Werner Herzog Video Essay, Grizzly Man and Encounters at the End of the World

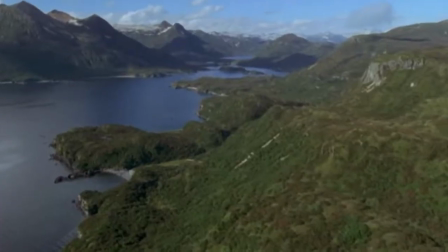Werner Herzog's films have taken him across the world through vast and often dangerous terrain.
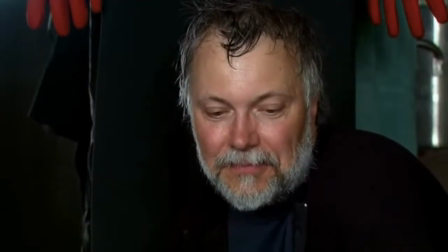During his journeys, he captures the thoughts, beliefs, and experiences of others, and through this spectacle he creates narratives that illustrate his perspective of the world.
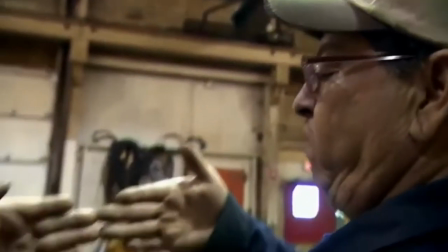He achieves this through the usage of participatory mode in documentary, which is defined by Nichols as the heavy involvement of the filmmaker with their social actors, and I quote,
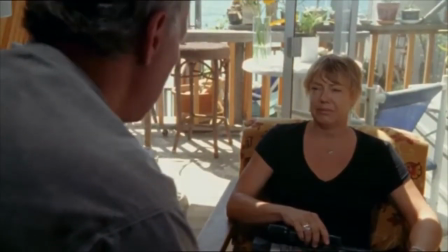"...participation in shaping what happens before the camera."
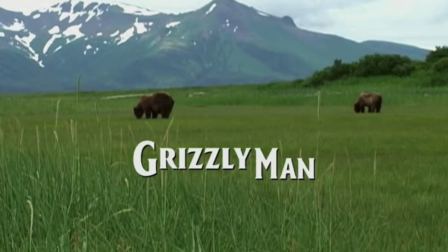Today, I'll be exploring key aspects as well as the truth claims of two of Herzog's most renowned documentaries, Grizzly Man 2005 and Encounters at the End of the World 2007.
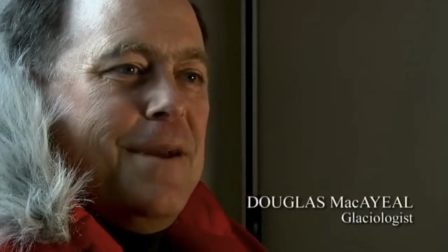In participatory documentary, interviews play an absolute crucial role in the construction of the narrative,
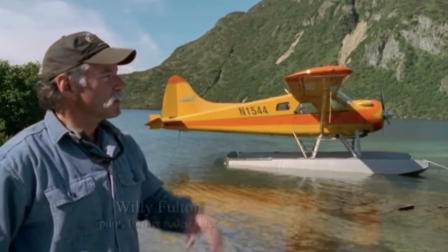as they are able to provide the audience a personal account of the fence.
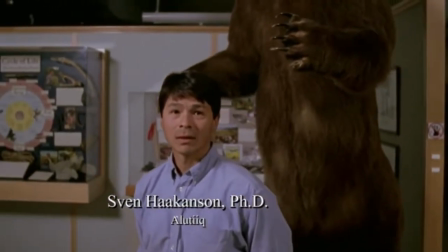But despite this, ethical concerns are raised, as the director still holds full control over the representation of what is being said.
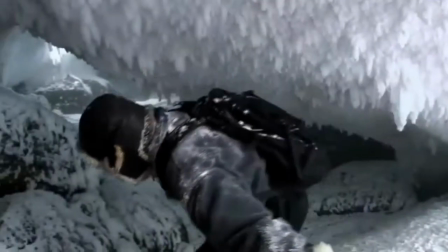Herzog maneuvers around this issue by inserting himself into the narrative, as well as creating a trust with the audience in a nuanced fashion.
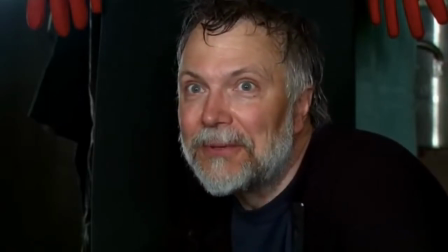In Encounters at the End of the World, Herzog interviews numerous people over this film, often talking about their lives and hardships that they've experienced.
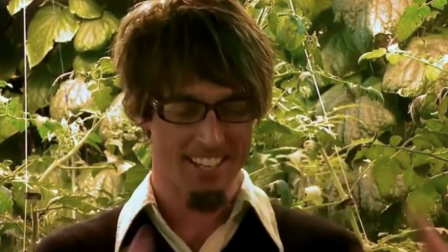This personal aspect depicts a sense of trust the subjects have with Herzog.
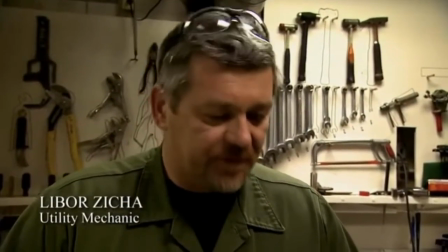In one interview, Herzog acts a man named Lebor Zika to recall his escape from the Soviet Union.
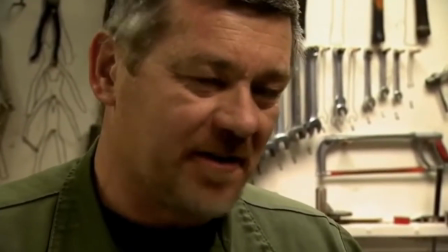You do not have to talk about it.
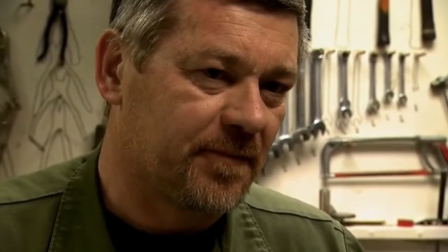In this scene, Herzog's empathy towards Zika showed the audience his trustworthiness and portrayed him as a, and I quote, sensitive and gentle director.
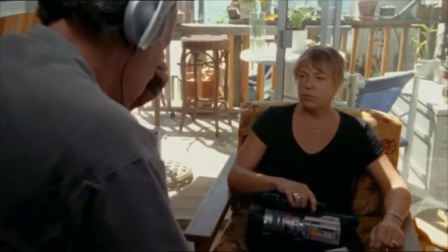In Grizzly Man, the same can be seen here, in an interview with Treadwell's ex-girlfriend, Jewel Pavlok.
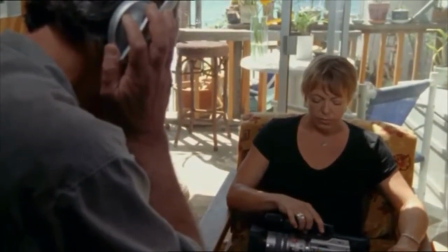Here, Herzog is shown listening to the tape of Treadwell's death in front of Pavlok.
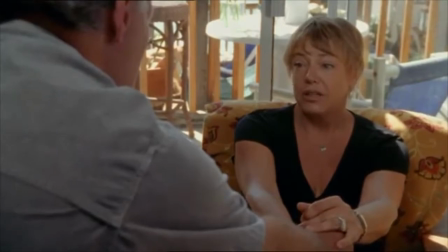And similar to Zika, this scene shows Pavlok's connection and trust she has with Herzog, as well as his empathy towards her.
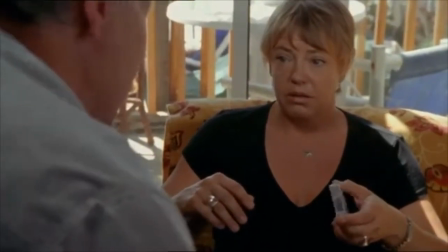This emotional interview also further helps the audience to justify Herzog's right to the creation of this film.
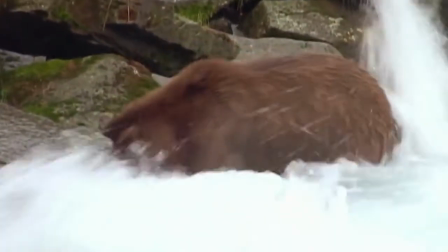Now I'll be looking at a truth claim that can be seen in countless documentaries directed by Herzog, which is that the beauty of nature comes with a cruel and brutal indifference.
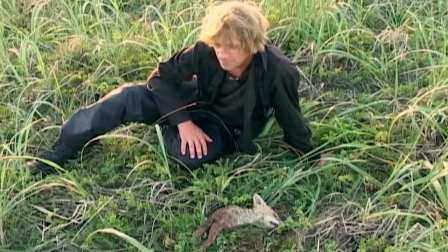In Grizzly Man, Herzog's opinion, which differs from Treadwell, is made clear in the film.
Here I differ with Treadwell. He seemed to ignore the fact that in nature there are predators.
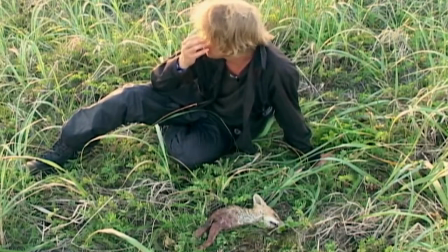I believe the common denominator of the universe is not harmony, but chaos, hostility and murder.
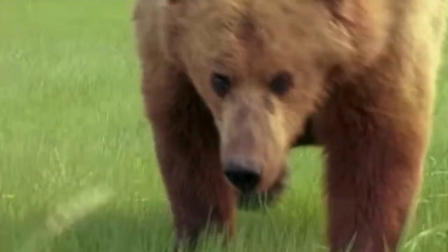Herzog does this in a respectful and kind manner and often compliments Treadwell in some aspects.
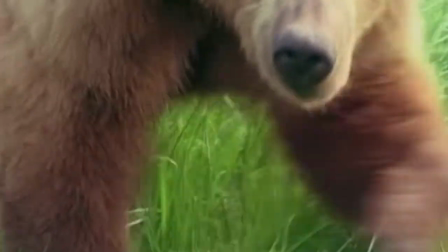Yonder wildlife film, in his material lay dormant a story of astonishing beauty and depth.
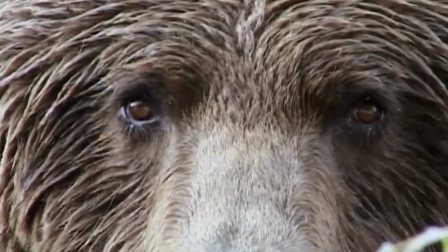Elizabeth Henry states, To Herzog, nature is dangerous. The great divide between nature and culture is cold and broad and dangerous to cross.
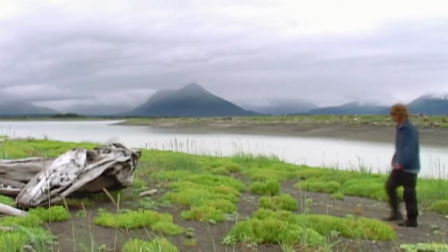Herzog's filmic choices, his voiceover narration, mysterious and morbidly atmospheric musical score,
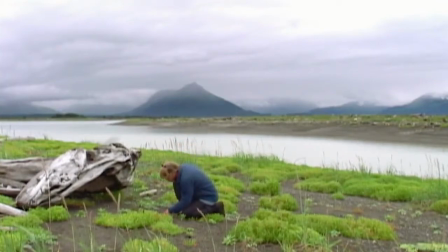and heavy-ended editing style tells us at least as much about Herzog as about Treadwell.
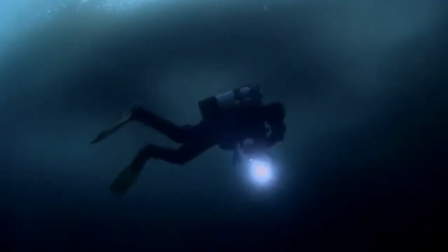In Encounters at the End of the World, this notion of the indifference of nature is present as well.
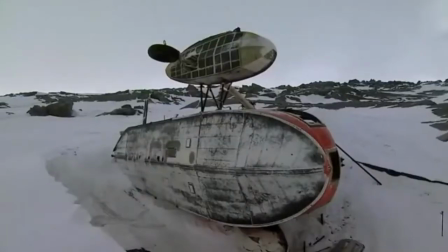As Herzog travels the vast continent of Antarctica, he captures the harshness and cruelty of the environment.
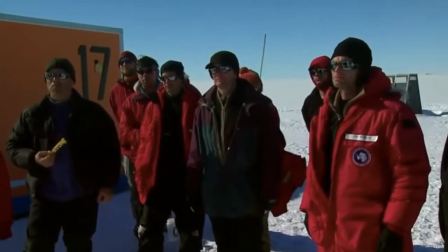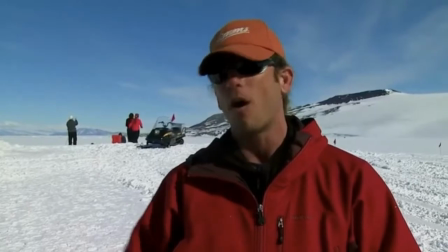Throughout, he shows what the scientists and explorers constantly endure.
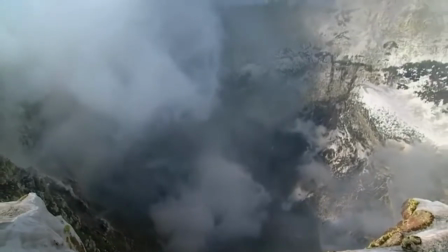But however, unlike Treadwell, the subjects in this film understand and respect this indifference.
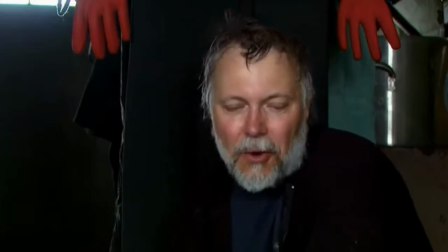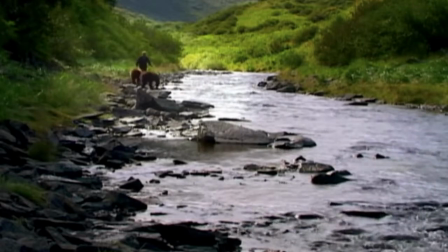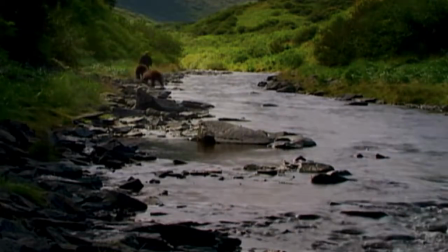Thank you.